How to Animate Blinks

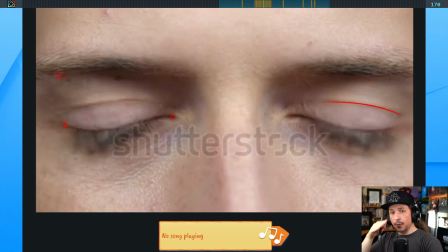[53:45]
Now they're easing back before they change direction and do that big arc.
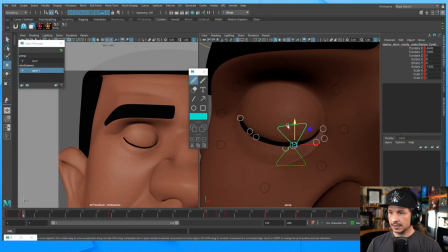[53:52]
So let's do that here. We've got that big arc sideways of the eyelid. Now here it's going to press down and change direction like that. And we might even just push a little bit of that rotation in there.
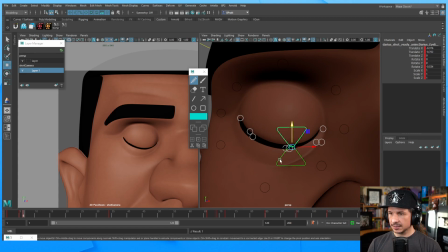[54:11]
And I'm going to try to exaggerate things a little bit just for the sake of clarity. The bottom lid is going to go off to the side here. So it's changing direction as well. Easing. But it's going to be pushed down slightly because the top eyelid is actually pushing it.
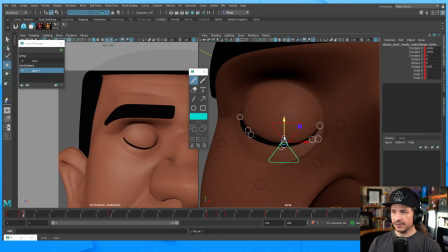[54:31]
So if we look at the controls, you can see we've got quite a bit of a difference here compared to what we had before.
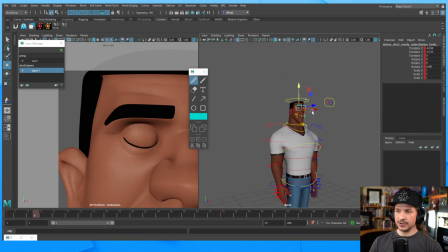[54:40]
This rig is the Darius rig, which is the new Animation Mentor rig. He's really fun to work with. He actually just got released last week.
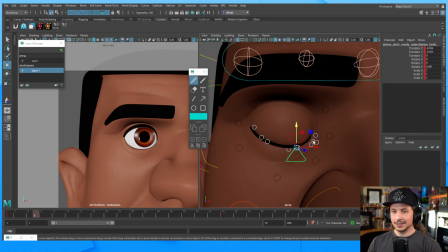[54:51]
And yeah, he's really cool. So we've got the basics of the blink. Haha, we're done. But if we go through here, it still doesn't look great. The opening of the eye is super slow, and there's still elements that are not working.
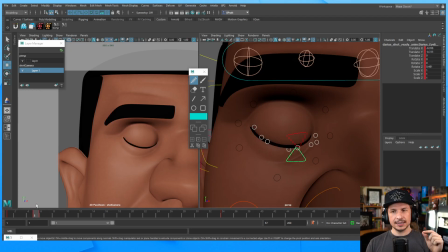[55:10]
But definitely, even with just that, there's something more alive with the way the blink is working. The timing is proper, and we are starting to get that more organic, like side to side motion. So let's keep blocking out the eyelid itself.
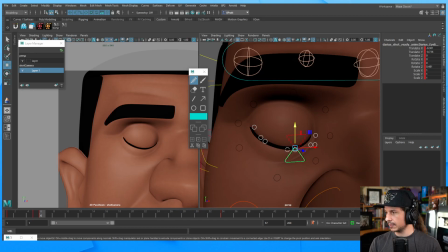[55:28]
There's another pose that's very important that we need to hit, which is the almost open pose. Right now, the eye is going from frame 6 and taking all the way to frame 34 before it's fully open.
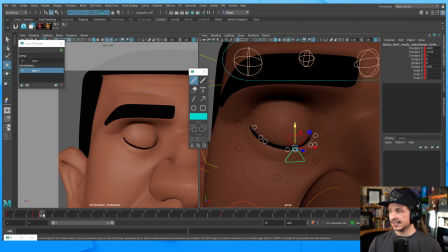[55:43]
But really, what's going to happen is from frame 6, the eye is going to be pretty much almost open by frame 17. See how right now it's not even like halfway open? This needs to be like 95% of the way there.
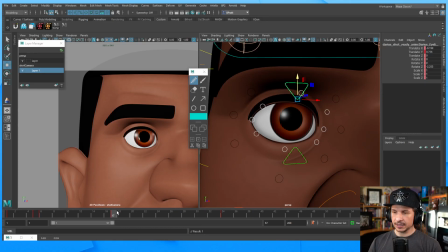[56:03]
So I'm going to bring this back. And what I can do is I'm just going to copy the frame 34 to frame 17. So I go to frame 34, middle mouse drag to frame 17, set a key. That copies it. Now there's no motion. I'm just going to bring it down slightly and maybe
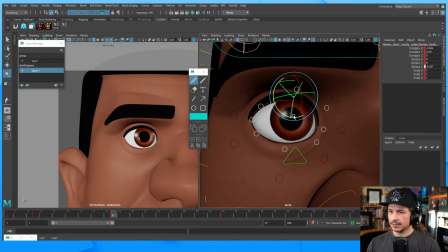[56:22]
out a little bit just to kind of give a little bit more of an arc right there. So let's do something like that. Now 17 to 34, we have just that.
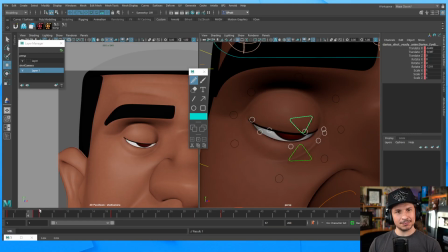[56:35]
And as the eye opens, whoop, like doesn't that feel much better? See how fleshy that looks already? Blink. And then it shrinks there. I need another key.
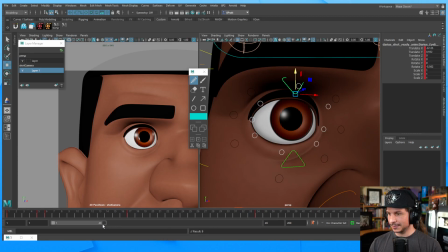[56:50]
Let's do that and then shrink our time there. So let's take a look at that. There we go. And oops, I need to get the pupil.
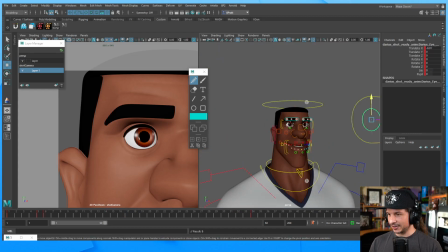[57:06]
I've got that extra key later on. There we go. That fixed it. So there we go. We don't get that weird iris motion. So just there, we've got a much more accurate blink. That feels way better. And we haven't even done the polish and anything else.
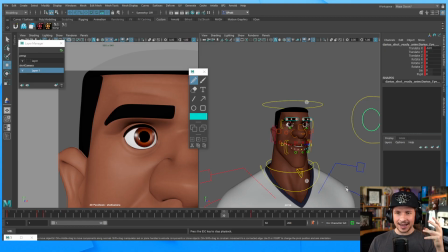[57:25]
We haven't touched the eyeball itself, the iris, the pupil, nothing. We even haven't touched the spacing. This is just the key poses. That's it.
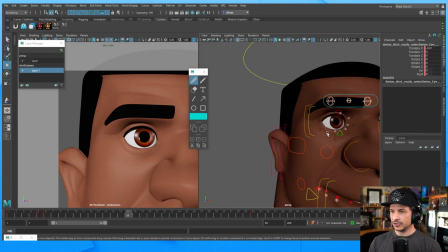[57:37]
Now, the bottom lid, we do have to make sure that we set a key on here.
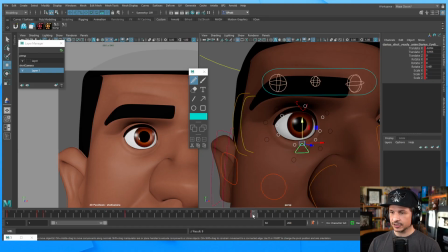[57:41]
So on frame 17, the bottom lid is also going to be pretty much in the final pose.
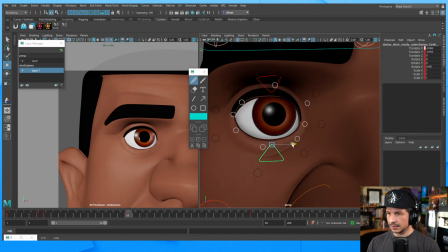[57:46]
Let's have it settle a little bit, but a little less. Bottom lid doesn't move as much.